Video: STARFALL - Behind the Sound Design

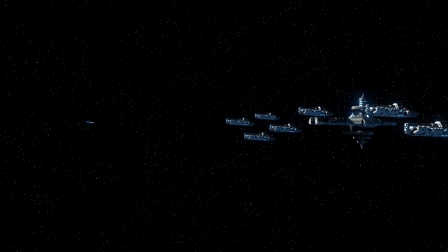507s
There's also the rail gun that appears at the end of the animation at the Arcturne homeworld.
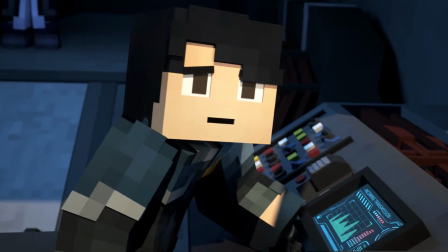513s
Like a lot of the sounds in here, there's a layer of recorded sounds that are processed a bunch.
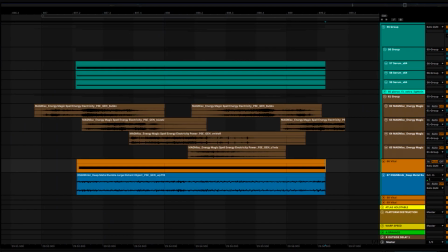518s
In this case, it's like some kind of mechanical
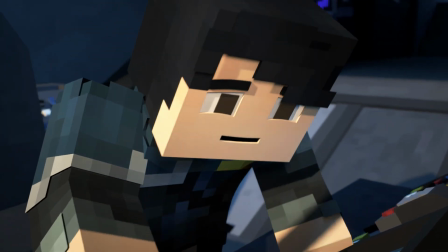521s
just large components that are all spooling up and then there's also a synth kind of charging layer
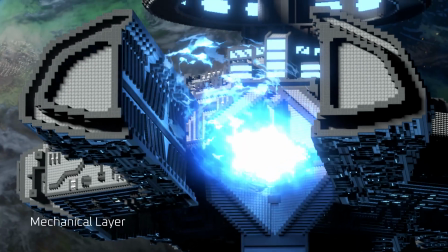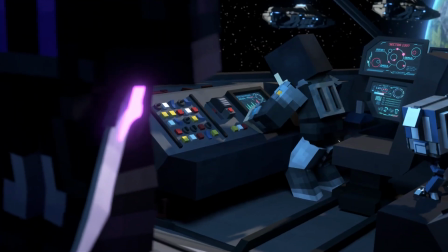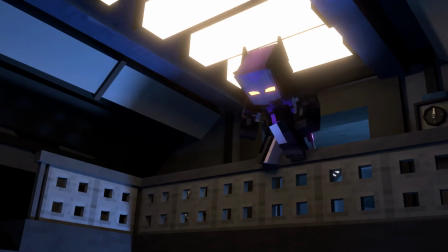543s
probably the most consequential set piece in the whole animation is the emp that
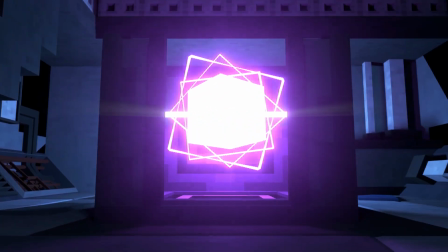548s
kira sets off at the end after betraying owen this has quite a
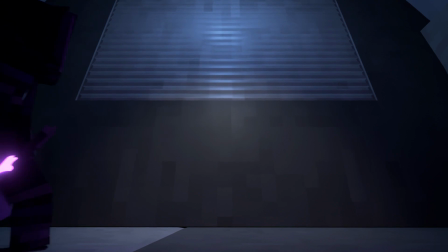552s
long period where it's charging up so the time between her activating it
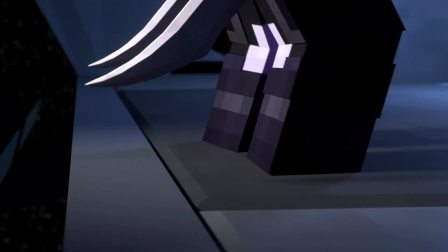557s
and starting the charge up and actually firing is quite long this tends to be
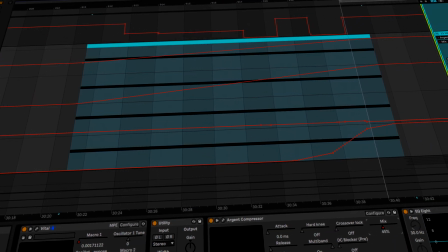562s
quite difficult in sound design to get a sustained charging sound that is interesting all the way through.
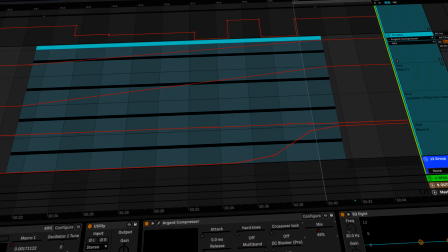568s
Luckily it's actually not really on screen for most of this so
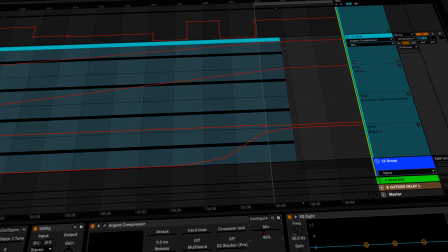573s
you don't hear most of the charge but I did make a full charging
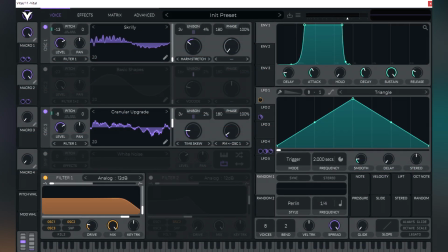578s
sound so that at the beginning when you hear it start rising in pitch when
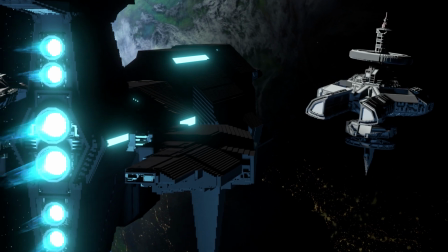583s
you hear it again near the end it's risen in pitch the amount that you would expect for the rate of pitch increase, if that makes sense.
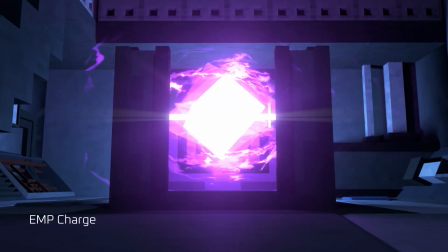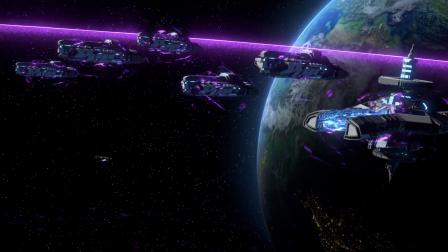601s
Mostly this charge-up is synthesized.
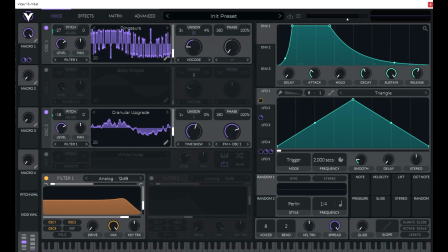604s
When it actually fires, there is a synthesized layer, but there's also kind of some explosion layers,
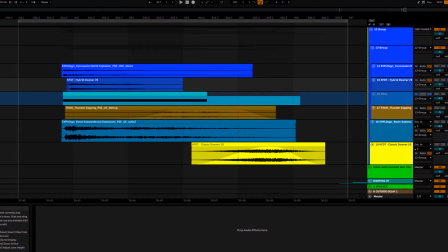612s
as well as, of course, the actual electric zapping kind of sound, because it's this EMP and a lot of the effects are electrical.
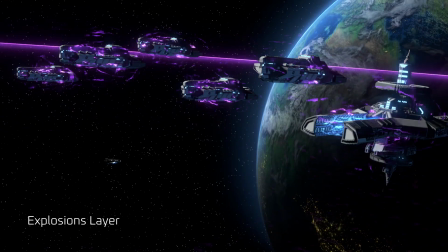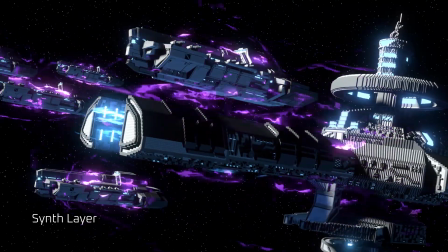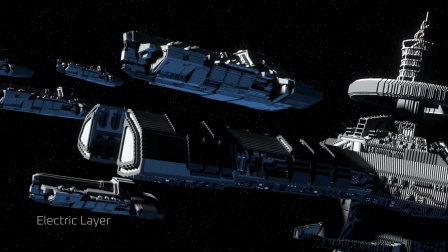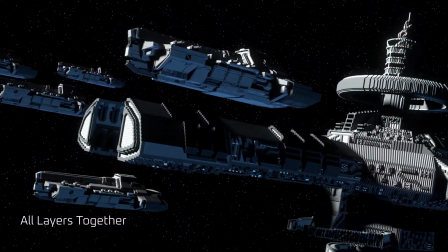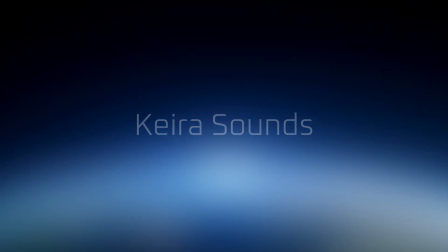648s
next up is Kira sound design. Kira has a lot of little special abilities that we
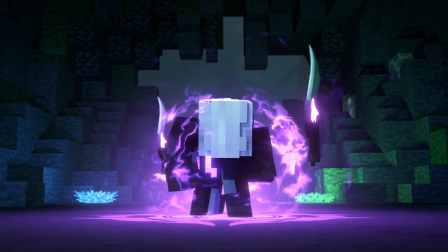656s
wanted to make sure all have a somewhat consistent sound design aesthetic.
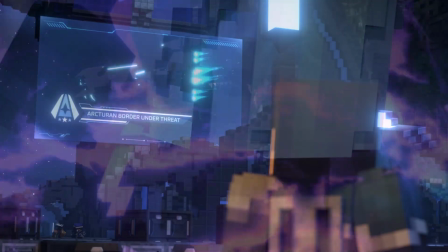662s
These sounds first make an appearance at the spaceport scene where Kira is surprising Owen with her little dagger floating and then of course she comes out a cloak.
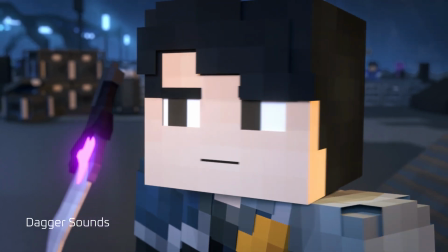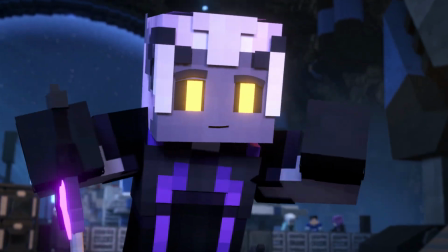676s
The dagger floating sound is pretty straightforward I think it's mostly just synthesized.
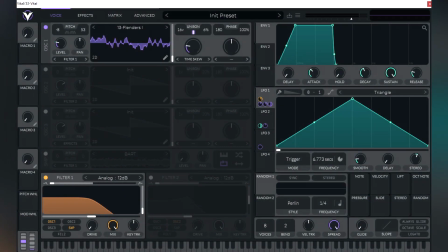682s
We'll talk about that a little later when we talk about her ritual.
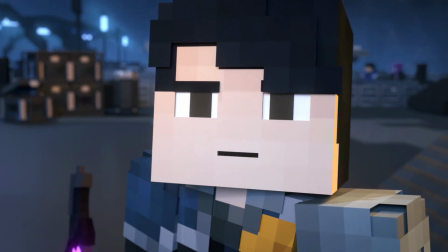685s
But the cloaking sound also synthesized, but has this like lightning-y, electric-y layer similar to the EMP on top of it.
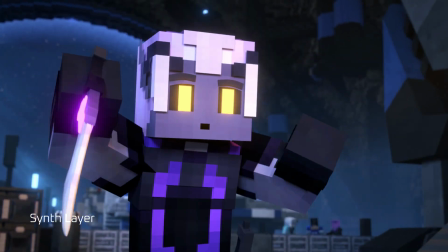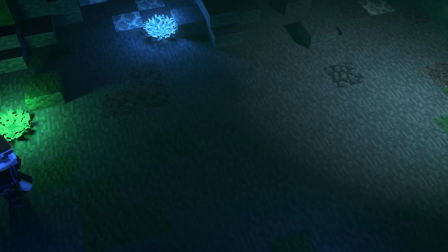700s
Like I mentioned, Kira's ritual also contains a lot of these signature Kira sounds.
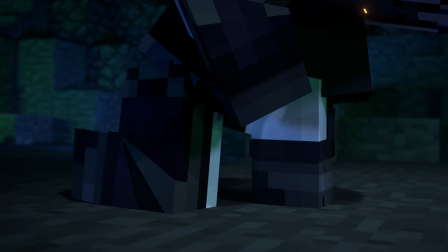706s
There's two main layers. The first is, this is becoming a theme, but the The first is a synthesized layer,
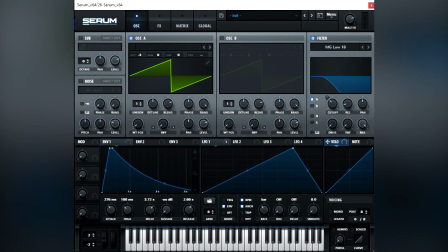712s
this also includes the sound of the daggers spinning around that because I wanted to match the rotation of them on screen,
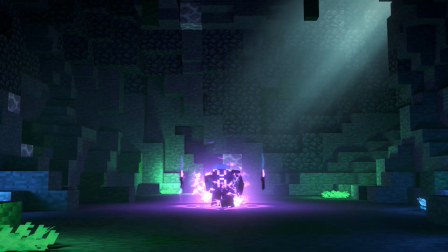720s
it was hard to do that with samples so I just opted to have that synthesized so that I could exactly match
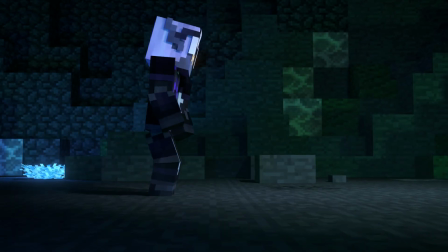729s
the motion of them as they spin around her during the ritual.